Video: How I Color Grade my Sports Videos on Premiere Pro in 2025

If you've ever looked at your footage and thought, why doesn't this hit like pro level edits? This is how I fix that with Color.
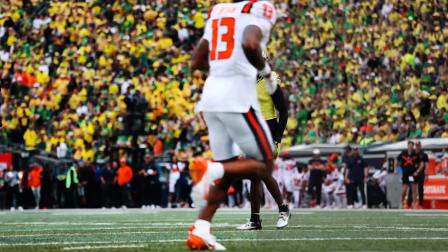(0:05)
In this video, I'll break down my 2025 workflow in Premiere Pro. What's up? It's Otto, and today I'm gonna be showing you how I color grade my videos step by step. From raw log footage to a cinematic color grade, that was hard to say, I'll walk you through the full process. Whether you're shooting Friday Night Lights or college highlights, this will definitely improve your workflow. If you're using my LUT pack, it's now time to add those in. I made sure they're flexible with all kinds of colors and whatever footage you guys have.
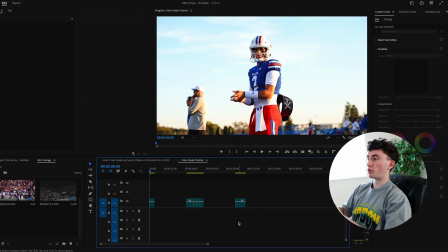(0:34)
Okay, so the first thing that I really like to do before even starting color grading is finding a good video that'll set a good example for other videos going forward. So for this one, I found this image that I took super nice to color grade.
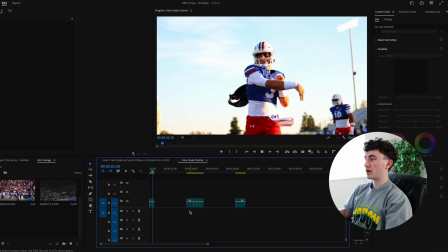(0:49)
As you can see, I'll play the video really quick here. And I just think the colors look really nice.
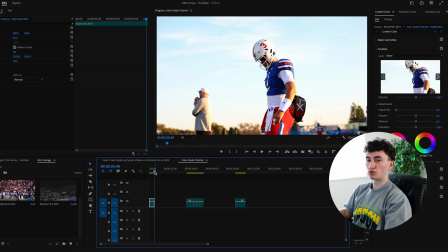(0:54)
We have blues, reds, and I think we have a lot to work with for other upcoming clips.
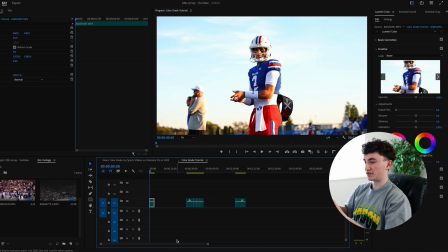(0:59)
So I'm gonna go with this clip right here. We're gonna go adjustment layer here, and then it'll automatically fit to your Premiere Pro style.
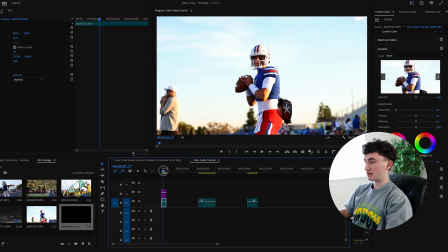(1:09)
So I'm just gonna make it about the same thing. The reason I like adjustment layers is because I could turn it on and off depending on how I want my image to look.
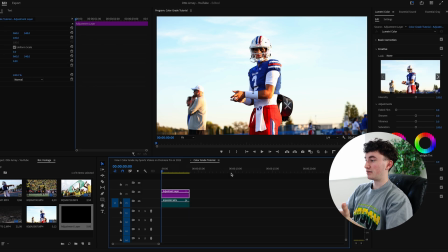(1:19)
So I could kind of see the before and after in case I made any mistakes, or I like the before image even more.
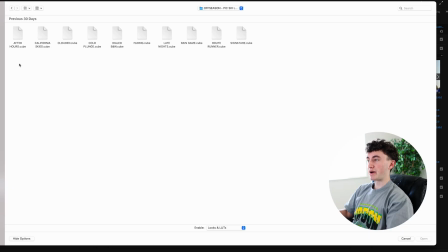(1:25)
Once I head into the creative tab, I'm gonna open my LUT pack here. These are all my off-season Pick6 LUTs, which you guys can find in the link in the description for $20. Makes editing a breeze. So I'm gonna go through here and kind of find some of the LUTs that I like best.
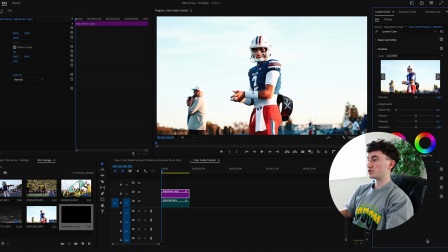(1:43)
I think I'm gonna go for clouded on this one just because there is a good amount of clouds. So as you can see, it almost makes the clouds too bright in the back where you can't really see what's going on, and the blues look a little drowned out.
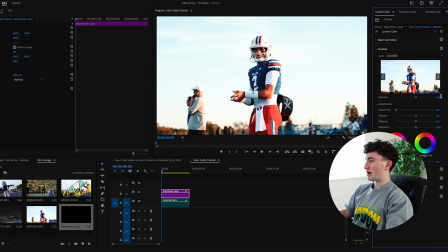(1:57)
So we have a lot to work with here. So first off, I think we can move down the intensity. As you can see, that brings back a little bit of the color there. I like to keep mine always at around like 60, 40 to 60 range, just so that way the LUT isn't too much on your image.
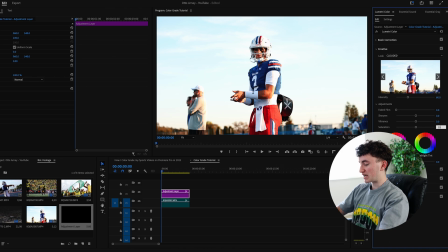(2:16)
I think it could use a little bit of saturation. I'm gonna put it at 102.
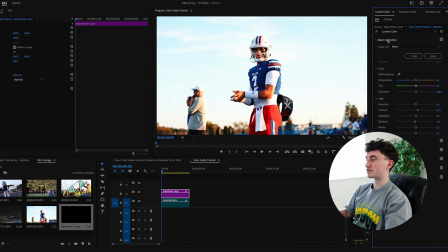(2:21)
So we got the LUT at 60 intensity, and then these are my basic correction settings as of now. The most important part to any color grade, in my opinion, is the curve section. This is what I like to do. It's called an S curve, as a lot of other sports videographers know.
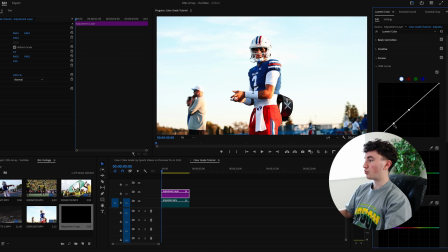(2:40)
It's by adding one dot here in the middle, and then one dot at the bottom, and then one dot at the top. What this does is it kind of creates a little bit of sections that you can increase and decrease your highlights and the blacks in your image. So I'm gonna go a little bit down on the blacks just to add some contrast,
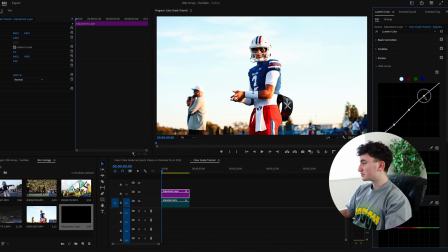(2:59)
and then just slightly on the highlights. Maybe I could even go a little more down. So that really brings out a lot of cool saturation in the image. Let's see what it looks like on and off. So yeah, to me that really looks nice, especially in the trees there in the back.
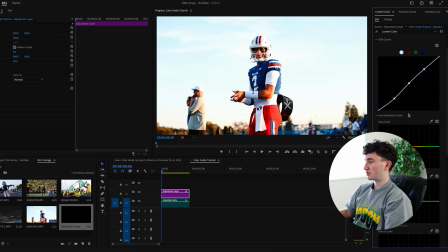(3:18)
That looks really nice in my opinion. And then I'm gonna go down to the hue and saturation section where I can increase the blues, because I really like the blues on his jersey. I wanna make those saturated.
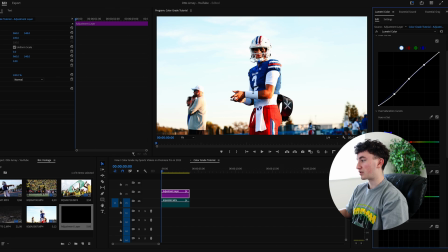(3:34)
That looks pretty good there. And then I also want to increase the reds because he has a good amount of red on his jersey. Like, that is a little too much. I might bring it down just a tad. Okay, that looks pretty solid to me.
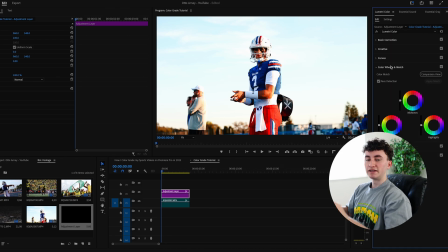(3:50)
And then as we go down here, color wheels versus match. This is a little more advanced, so I'm gonna leave that out of this video. But if you guys want more details into this, we could get into it. I just think it's not really needed, especially when you're color grading standard picture profile videos just like this one. So I'm gonna turn that off.
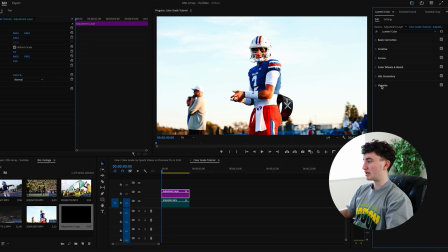(4:09)
We also don't really need to play with HSL secondary for standard picture profile videos just like this one. I think what would be pretty cool is if we added a little more contrast towards the edges of the images, so we can really focus on the athlete. I think that always looks nice. So I'm gonna go,
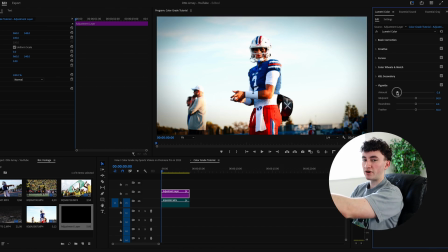(4:30)
let's see, like, so when you do too much, it starts to get a little black around the edges, and that is a little, it's almost like corny in my opinion.
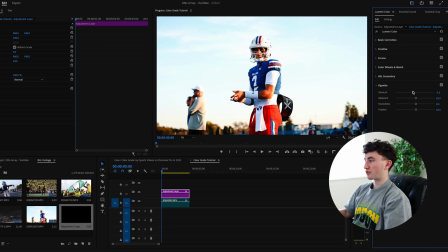(4:38)
So I like to just go maybe -3 looks kind of nice to me, and then we could feather that out to like 60. Yeah, to me that looks really nice. His skin tones are nice and tan. They're not like super crazy looking, so this looks like a good video to me.
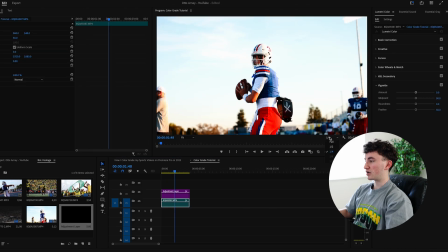(4:58)
I think what's important is we play it through. I'll put it on full for you guys just so we can fully get a look. Yeah, that looks really nice. So I'm gonna pause it right here where we have everything, and I'm gonna go before, and then this is the after.
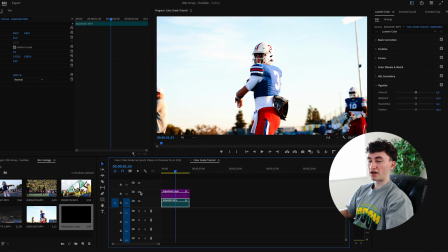(5:17)
To me, this looks super nice. I really like that before and after, and it really adds a nice stylized look. Some of you guys might not like it just because it drains out a little bit of the background image, but to me it just adds that nice contrast that in my opinion was really needed.
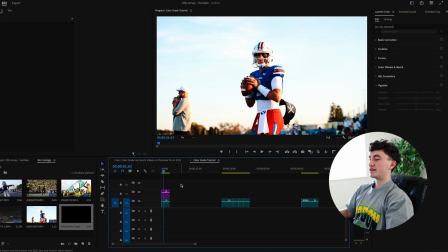(5:34)
So the best part about color grading just like this is that we already have the foundation with this adjustment layer.
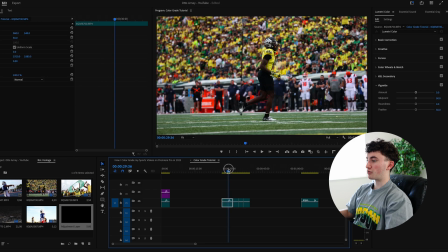(5:41)
So I have a few other clips over here that I wanted to try out. Here's one that I got from Oregon.
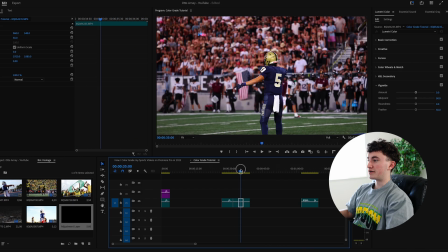(5:46)
Here's one from my own high school, another one from my own high school, and then Oregon again.
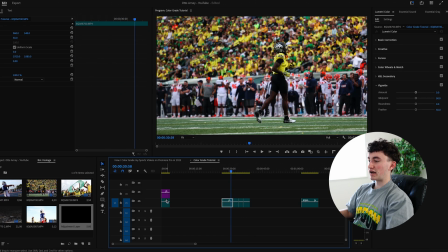(5:52)
So I think let's try how this LUT,
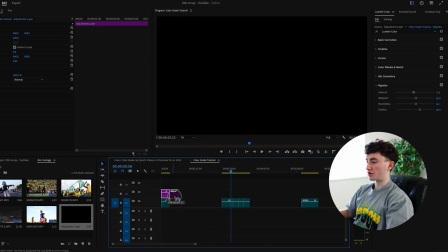(5:54)
all we have to do is if you just hold option on your Mac or any other computer you have, it may be different.
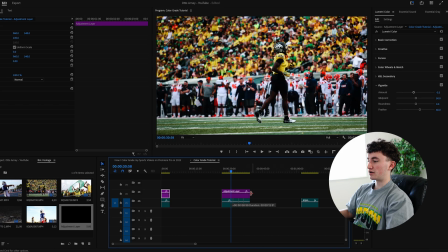(6:01)
You could just drag the adjustment layer. I'm gonna do it just like that where it copies.
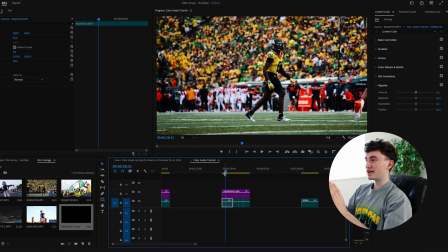(6:05)
And look at that, straight out of just our color grade. Look how cool that makes it look. Do before and after, wow. That really looks nice in my opinion,
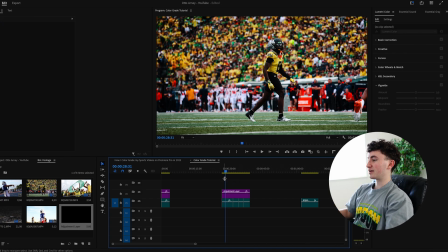(6:20)
straight out of the box, you could say, right? So I think that looks really nice, especially on the yellows.
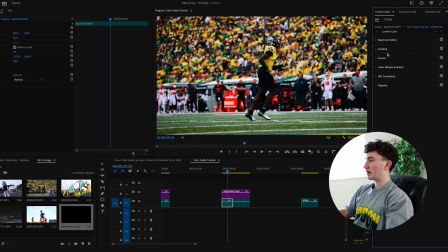(6:25)
Adds a nice contrast and sharp look. We could also, if we want, we could even sharpen it. Like we could go 15, that'll make it even sharper, which is just insane to me that you can make this even more sharp.
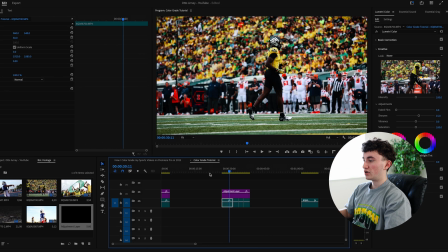(6:39)
It looks super cool. So as you guys can see, these adjustment layers play a big role in your color grading and make it so fast to just transfer a color grade from here right onto your next video. The LUTs I built are definitely designed for moments like these when you have a lot of action and stadiums are going crazy. I just feel like the colors work so well with light like this that it makes it so easy to just drag, drop the LUT right into your footage, and then boom, you got a very colorful look that is a lot different from any other videographer.
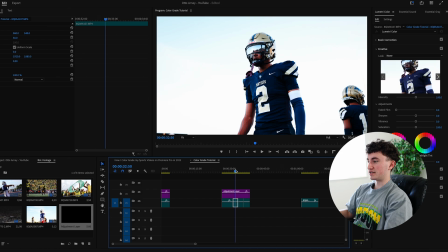(7:10)
Here's another video I have. Look how nice that looks. I'll do a quick before and after. It just adds a stylized look. Some of you guys may like it, some may not, but I think this adds a really professional image to your video,
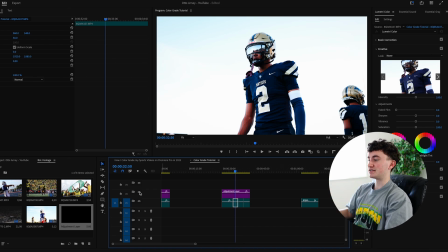(7:24)
and it's one that I use across all my Instagram and TikTok pages. We also have another one.
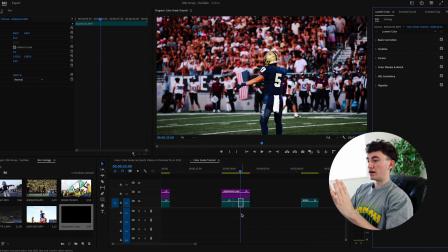(7:30)
This is a little too dark in my opinion. What we could do is we could decrease the vignette on the outside, and that'll make it less dark,
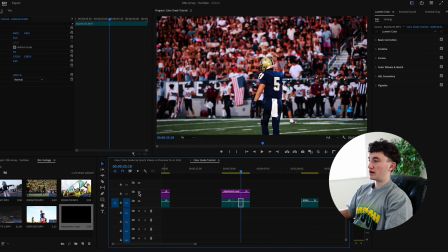(7:39)
but it's also super contrasty and adds a nice shallowness onto the player himself. Yeah, look at that. That is cool. I really like that look.
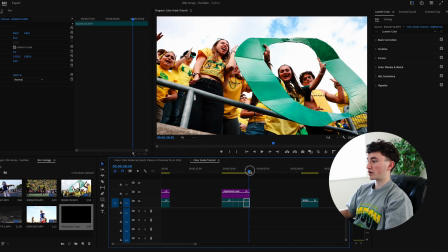(7:53)
And then the last one we got is one of Oregon here. I really like what it did to the greens.
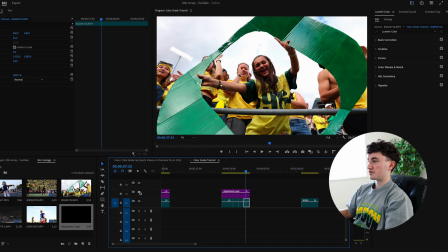(7:59)
Look at that. So this is a quick before and after.
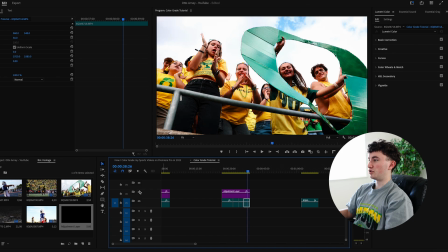(8:06)
Yeah, such a beautiful image. Turns kind of a standard picture to something that you would see on Instagram and looks overall way more professional.